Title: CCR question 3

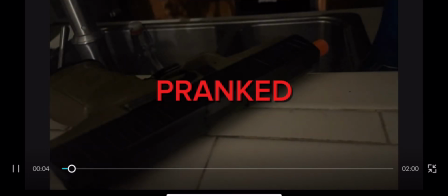[0:00]
At the beginning of my project, I did not know how to film and did not know any techniques.
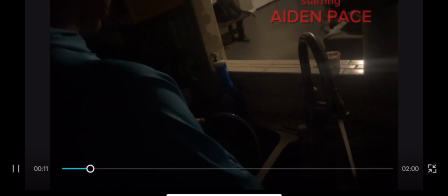[0:05]
Throughout the year, I've learned many techniques, including mise-en-scène. Mise-en-scène refers to placing on stage,
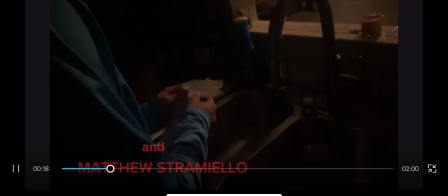[0:13]
which basically means preparing for everything before the film is shot and put together to make sure that the film engages with their audience,
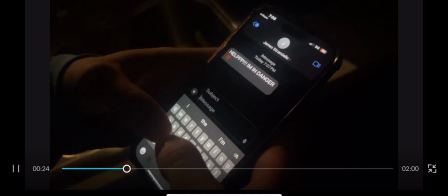[0:20]
creates a well-constructed narrative, and conveys emotion to the audience.
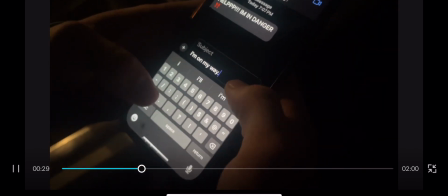[0:25]
In my film, I use mise-en-scène through many different elements such as setting,
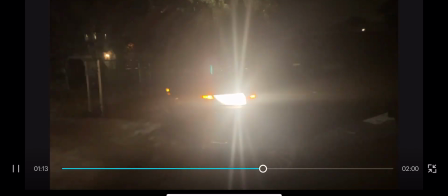[0:31]
costuming, set design, colors, lighting, expressions, framing, and more.
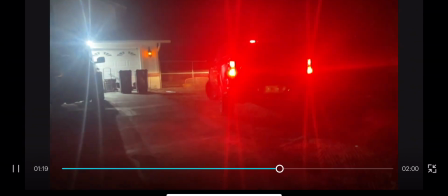[0:37]
Setting was set at night in a house and outside to represent the basic life of a young teenager in America.
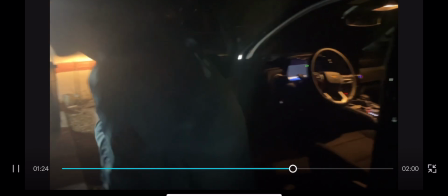[0:43]
The film being shot at night created a more tense feeling.
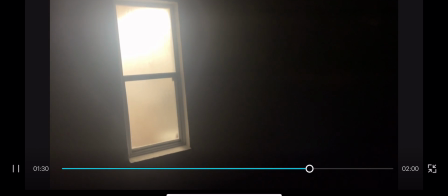[0:46]
With costumes, the characters dressed in comfortable and casual clothing to represent that the teenagers are not necessarily worried about their style,
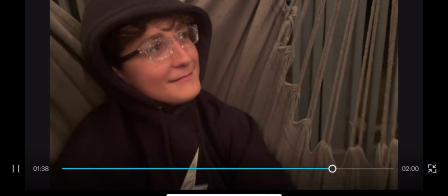[0:55]
since they are still young. Set design is the act of making sure that everything in the frame is meant to be there.
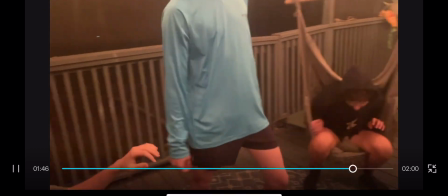[1:03]
For instance, if there were random food supplies that do not go with the storyline, it would not make sense to the viewer. In my film, I made sure everything within frame was accounted for. Colors can be used to convey emotion.
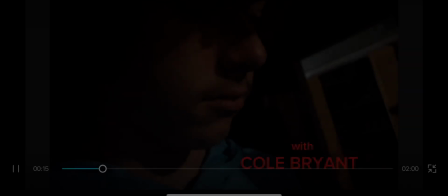[1:18]
Noah wore lighter colors such as blue to show that he was innocent and did not know what was happening. Matthew wore colors such as black to show that he was a part of the evil side of the story.
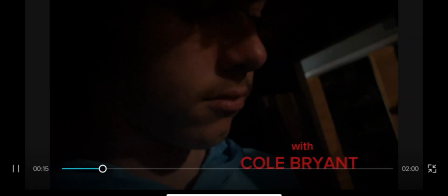[1:31]
Lighting was used to convey emotion. At the beginning of my film, low-key lighting is placed onto Noah to create a tense feeling for the viewer.
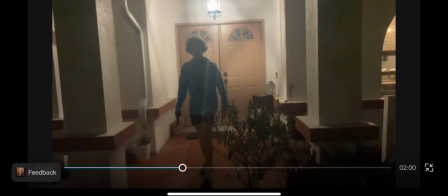[1:41]
Contribution to performance is based on how close the characters are in proximity and what their facial expressions say to each other. When Noah walks into the room with his friends, he is far away and confused on what happened.
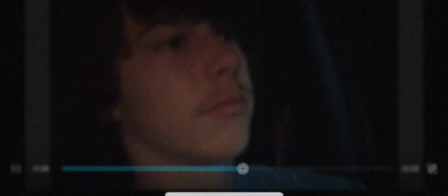[1:54]
He then goes up to them and hits them jokingly and then walks away hugging each other. The friends walking away hugging each other tells the audience that Noah is happy that they are okay.
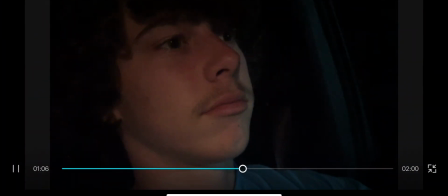[2:07]
To create an appealing look for the viewer, I use rule of thirds, which places the main object on a certain part of the screen.
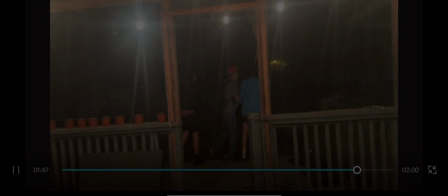[2:15]
In this example, Noah is placed on the top left part of the screen to make a point of interest.
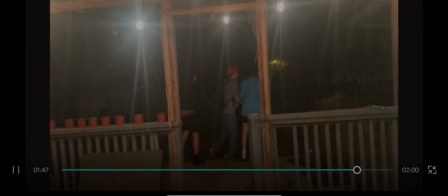[2:21]
I also used the 180-degree rule,
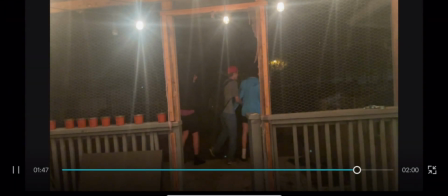[2:23]
which is used during conversations to ensure that the audience does not get confused on what is happening in the conversation.
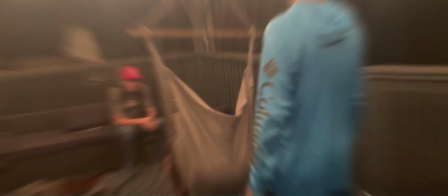[2:31]
As Noah talks to Matthew, the camera stays on one side of both of their faces.
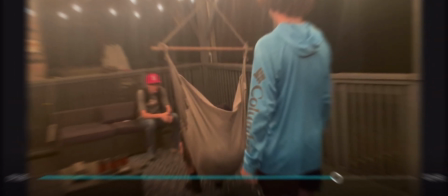[2:36]
Throughout the making of my film, it also helped me brainstorm and develop creative ideas.
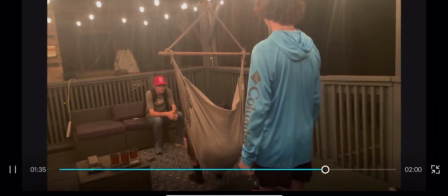[2:42]
I also had many solutions to problem solving.
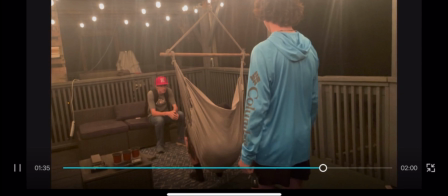[2:45]
For example, when trying to get the low-key lighting, it was hard for me to try to get a perfect lighting for the film. I then turned off most of the lights in the house to make the lighting perfect fit for my film.
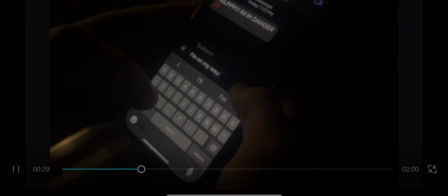[2:58]
I also learned things such as how to blog, how to create YouTube videos,
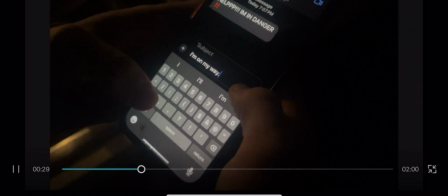[3:03]
and how to make certain techniques convey feelings towards the audience.
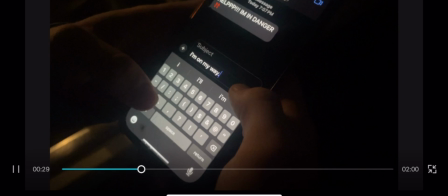[3:08]
In conclusion, I learned a lot from making my film, and it will be very useful for the rest of my life.